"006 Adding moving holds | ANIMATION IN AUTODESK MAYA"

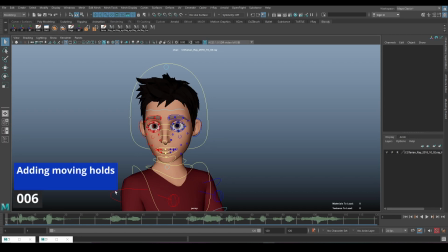0s
Hey, what's up guys, and welcome to this lesson. Now I did go ahead and finish out the other poses, as you can see,
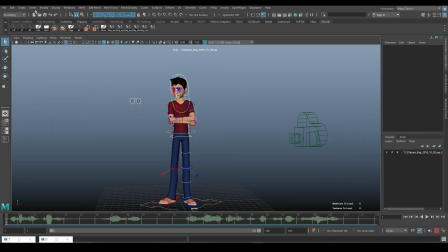5s
and also created a camera, which is done by coming to create camera. And if you want to see through your camera, you just go to panels, perspective, and for me it's camera 1.
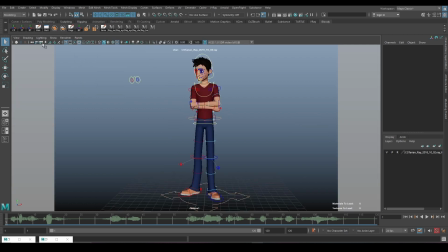18s
And I have it locked, so let me unlock and uncheck all of these things.
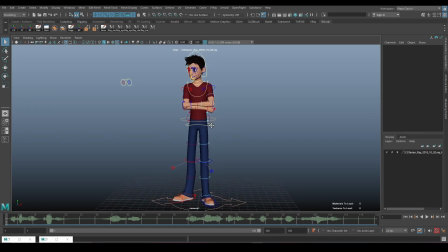25s
That's the grid. And for me, I wanted to place it there.
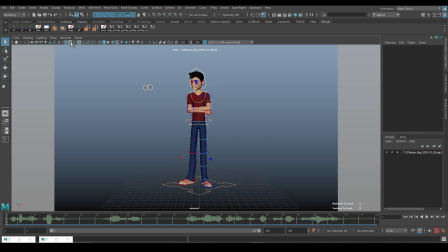29s
Now you want to activate this film gate because this is showing you what the camera will render. So for me, I just want it to be a little bit there on the side, not fully at the center. Let's see.
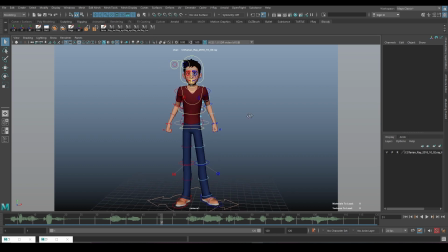45s
Because it's like talking to someone off camera there, which is something that you tend to see in a lot of movies. And then once you're done positioning your camera, just lock it with this icon up here,
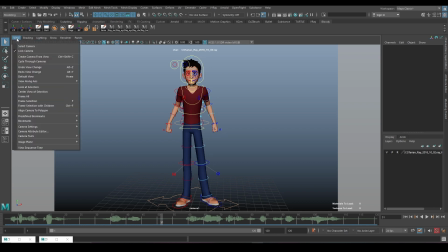54s
or you can just come to view and say lock camera.
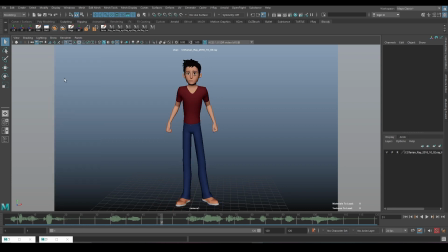58s
And for this view, I'm going to disable nubs curves, and I want you to see the poses. I did manage to space some of the posing.
Seriously, you really cannot stop yourself from lying. Come.
So consider I did finish all the other poses and spaced out the ones that I felt were a little bit too quick.
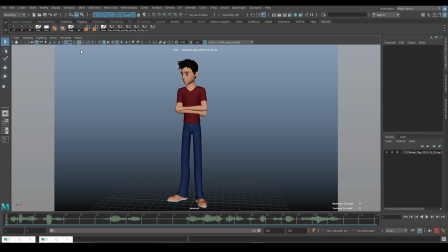77s
And yeah, so this is again why I emphasize maybe having a second monitor, because for me,
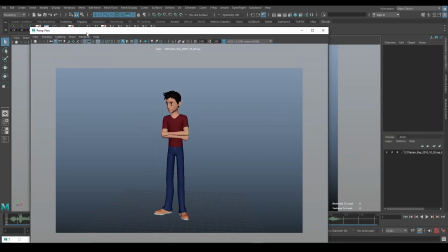83s
I can just tear off a copy of this camera and I'm going to place it on my other monitor.
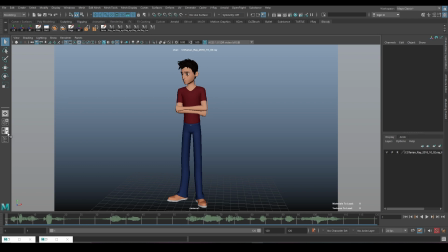88s
But if you don't have two monitors, what you can do is you can split your view into two,
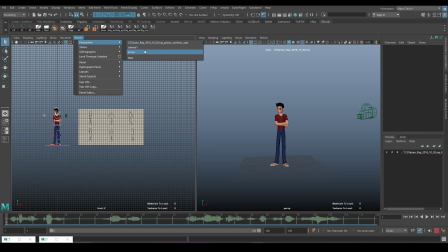94s
and then this one can be your perspective or your camera, depending on if I don't know what preference you have,
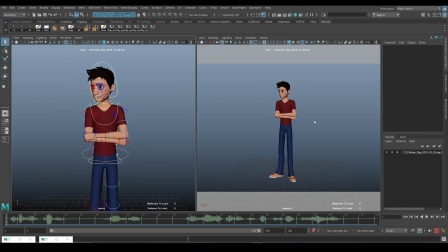102s
but this one can be your camera, and you can work on your perspective here, and your playback can be on this other side so that you can be able to see what you're doing.
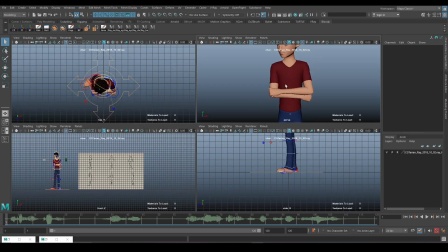111s
So yeah, that's just a tip for you, right? So now that we've
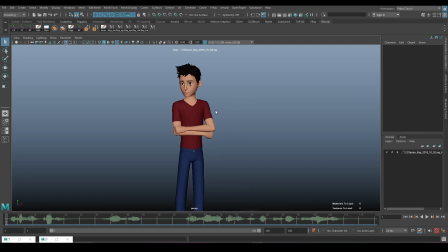119s
sometimes I don't know why Maya does that, but now that I've done posing and creating all the other poses, what I'm going to do is I'm going to add moving holds. Now, what are moving holds? By the way, for the last pose, this one, I'm not holding it because it's more of moving.
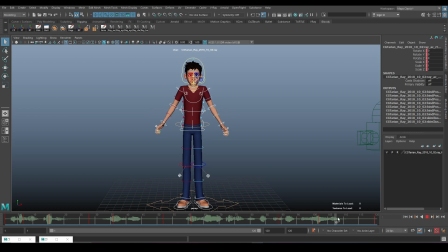138s
I'm moving in between. So I'm moving in between, so I do not have to hold it. I didn't feel the necessary, like it being necessary for me to hold it. So a moving hold is just basically, it's like an idle, right?
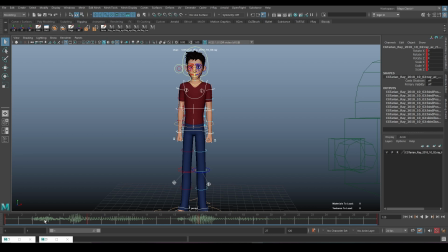157s
It's like, how can I explain? I'm trying to find a better explanation, but it's one of those things that you do subconsciously and you don't know. Like your body is being affected by gravity. So it's not like you're going to stay still like this. This just looks dead or looks like a robot or something.
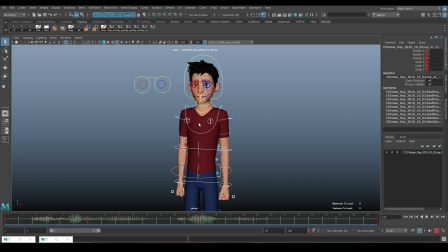174s
So a moving hold is basically it's the same. You're holding the same pose, but you're moving slightly to give it more life. And as you can see, moving holds are added mostly up on the last frame of the hold.
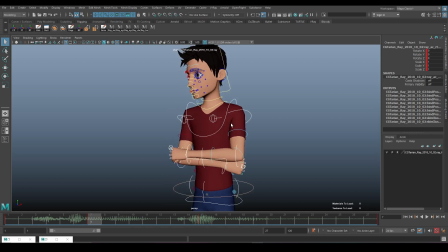190s
So in this case, like this. So if he's holding his arm, I expect that gravity is working on his body a little bit.
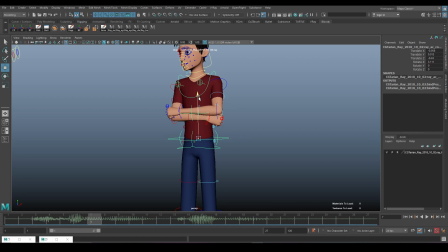196s
So maybe his hips can drop down a little bit. Not so much. It needs to be subtle. Oops, and I think I was on the wrong keyframe there.
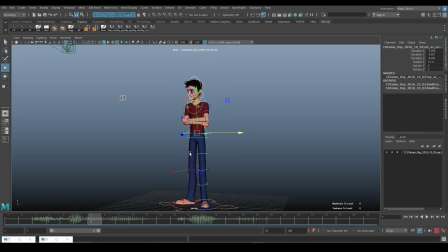214s
Wait, wasn't this on the this one wasn't also this was not on the selection set.
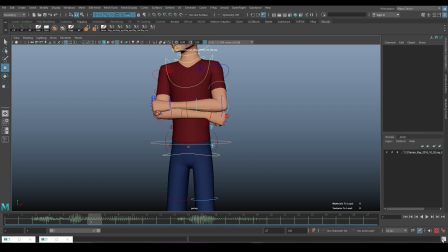224s
That's okay. Since it wasn't, I think let's just add it anyway, because
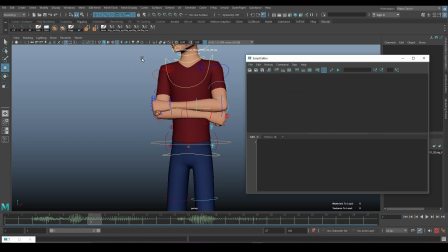231s
let's clear the script editor, click on this, it's going to add everything. And I'm also going to add the hips and the head,
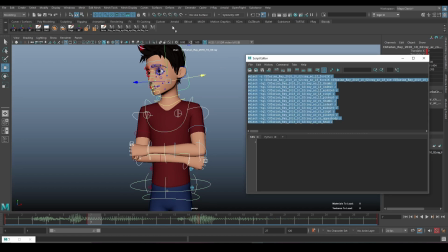241s
instead of having to every time keyframe the hips and the head. Just realized now that it's not there.
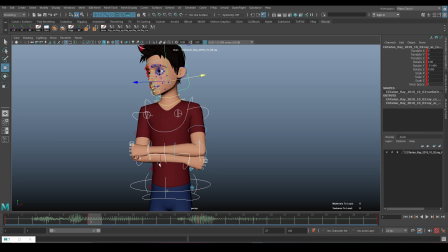248s
At least that way I know once I select this, everything is keyframed. So yeah. Now this means I have to
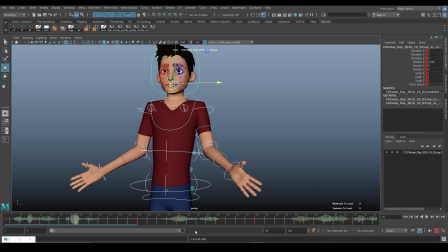258s
go and keyframe every pose again, because again the hips, just realized the hips were not there. So don't worry, it's part of the process.
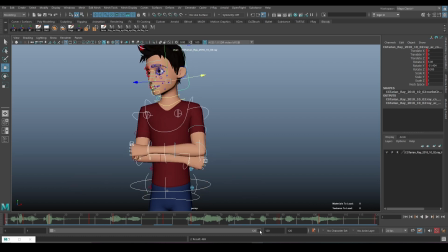272s
Making mistakes are part of the process. But yeah. Okay, so at this point, right? So maybe I can maybe raise the hip a little bit higher,
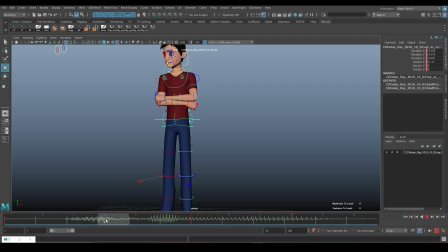286s
so that by the time it's getting to this, it's dropping down just slight. It needs to be very subtle. right? That's the point of a moving hold. It needs to be very subtle.
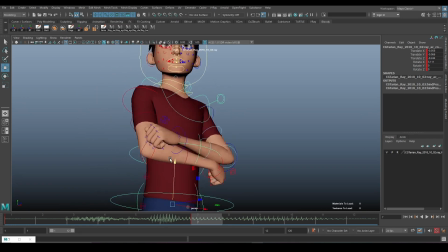300s
Maybe at this point, maybe the arm is like gravity is working on it a little bit.
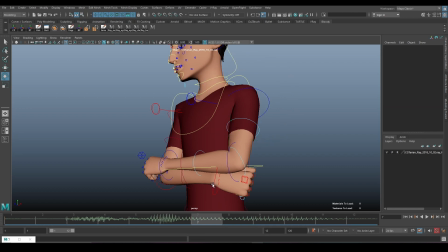305s
Maybe there's a little bit of compression on the arms, but I don't like messing with the arms so much since they're already clipping through the chest.
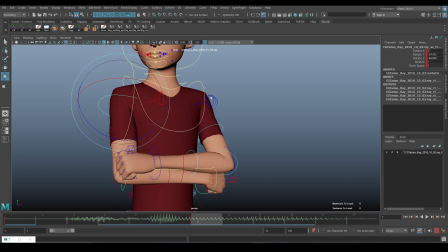314s
But we can drop this a little bit. We can even drop the shoulders because, again, remember, gravity is affecting, but like gravity is affecting most of the things, right?
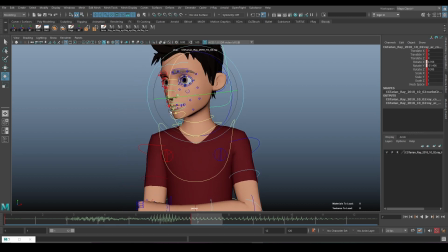326s
And is maybe as he moves up, the head is obviously going to move up a little bit slightly, right?
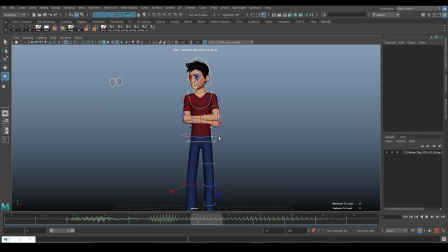334s
And also he's probably going to move this way, maybe move this way because he's falling, so it's gravity, right? As you can see, just those slight movements really add some life into the character, right?
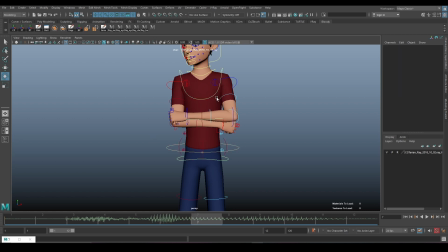351s
And as he moves this way, I do believe his chest will want to move the other way around. So okay, so let's go to the other moving hold pose. In this case,
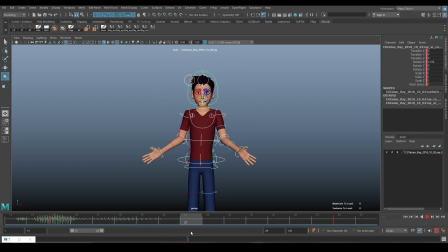371s
come on. So where's the next one? Now for this one, again, gravity.
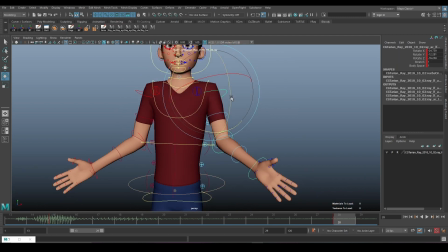379s
Remember, gravity is working. It's magic. So the arm will drop down a little bit. It will go inside a little bit. But remember, because this way you're following the animation principle of follow through and overlap, the appendages tend to move last.
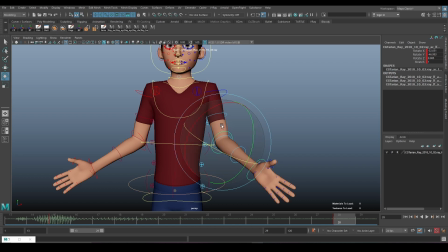393s
So as this arm goes inward and like downwards and inwards, this one will raise up and go outwards. And because this is the last thing, this will do the reverse. Just always remember that's how.
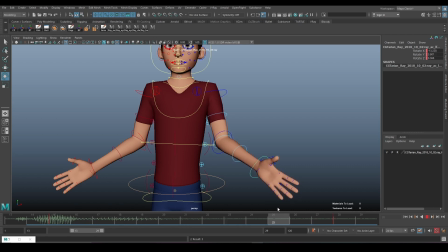413s
And you can see it really adds some life onto that arm. Same case for the other side. It's going to drop down and maybe move a little bit inward. I think that's too much. And again, this will do the reverse. And the arm will also do the reverse.
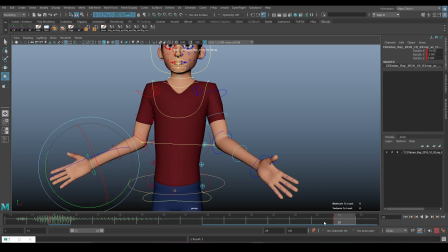433s
So again, the shoulders, I do believe, will have dropped even further because, again, it's gravity. And at
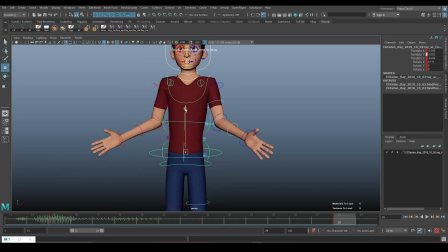450s
this point, his hips have he's probably coming down because he was really raised up. Maybe push him that way. Right?
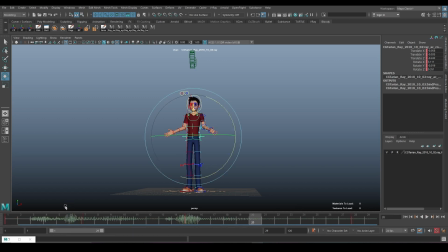464s
As you can see, he's just swaying a little, but you can see how much life this adds onto the character. Right? Come on. Even let's just remove the knob scarf so that you guys can actually see.
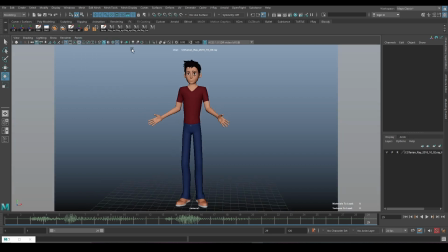479s
And in fact, let's even go to our camera view and see what's happening from there. Come on. And as you can see, it's really adding, breathing life into the animation, right?